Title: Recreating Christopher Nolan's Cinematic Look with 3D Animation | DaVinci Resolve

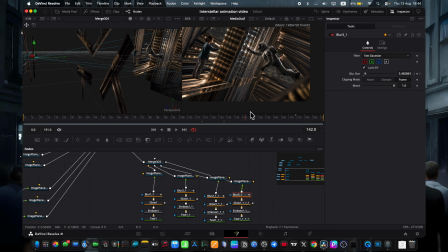739s
This isn't just text slapped over the footage, it's text that actually lives inside the composition. That is like the coolest part, right? So the only thing left to really make this shot pop is animating our character Cooper flying towards his daughter.
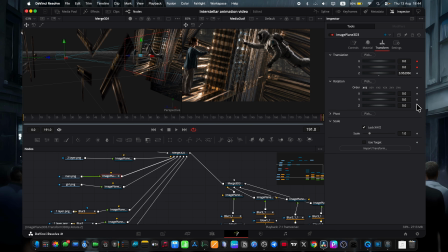756s
For that we keyframe him on the last frame. I will keyframe X, Y and rotation Z. And I wanted to let him drift a bit so he ends up level with her. And now the first frame.
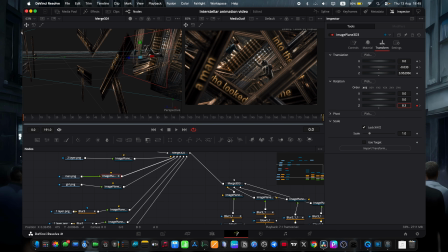770s
So basically the last frame is ready, and the first frame we just rotate him a bit this way and pull him away from her, up and back, so he'll end up flying towards her over the course of the shot, which reads as a really great piece of motion.
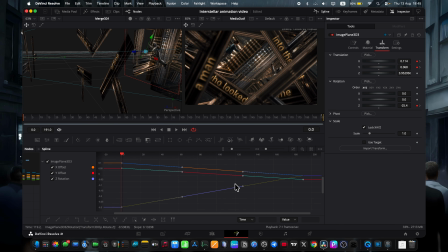786s
And same trick, we just go to spline, Command A, select all, S, and done. At this point the shot is basically finished. I don't see anything else that needs fixing. It looks great to me, so now we can head to the edit page and start layering effects on top of the footage.
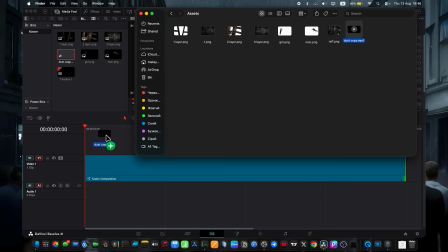805s
For that we go to the asset pack, drop in a dust overlay, strip out the audio,
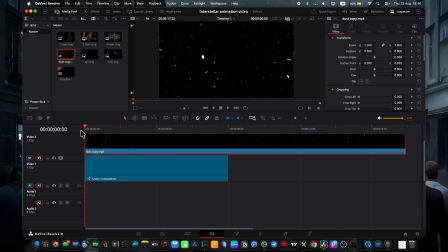811s
maybe trim the opening seconds where it's just a black screen with no particles yet, and that gives us this look. We trim off what we don't need. Click into the inspector, switch the composite mode from normal to screen,
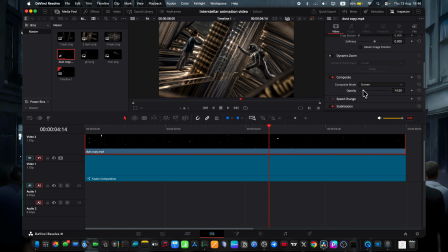828s
but it's way too strong as is, so we bring the opacity down to somewhere around 8 or 9, which feels like the sweet spot. And next I add a new track and drop an adjustment clip onto it.
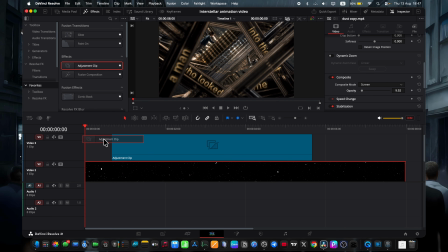841s
The adjustment clip is there so we can stack effects on top without touching the underlying footage. First effect will be zoom blur. Since we're pushing forward, I want a subtle zoom blur, turn on the center, bump extension up a bit so it only blurs the edges, and dial back zoom.
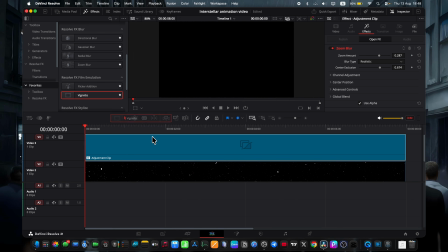860s
And the next effect will be vignette, bump up its size so it's more visible and adds a touch more cinematic feel to the frame. And basically that's it, the shot is fully done. You could still color grade it, but honestly it already looks great as is.
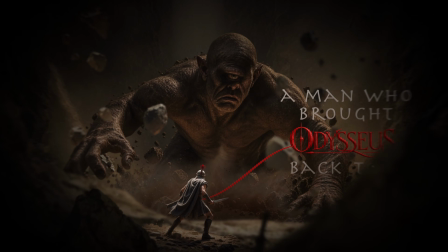876s
I hope this was helpful for you guys. If you got any questions, just drop them in the comments. I'll answer every single one.
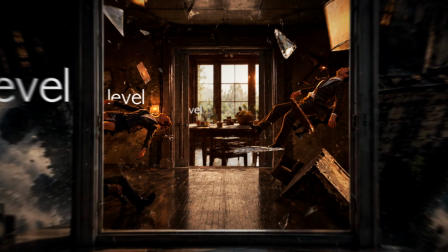882s
And if you're interested in collaborating, feel free to reach out too. Everything is in the description of the video.
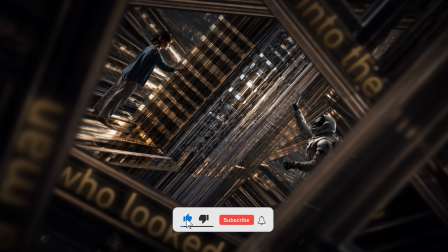888s
And in the end, don't forget to subscribe. In the next videos we're gonna be creating even more exciting animations, so see you in the next one.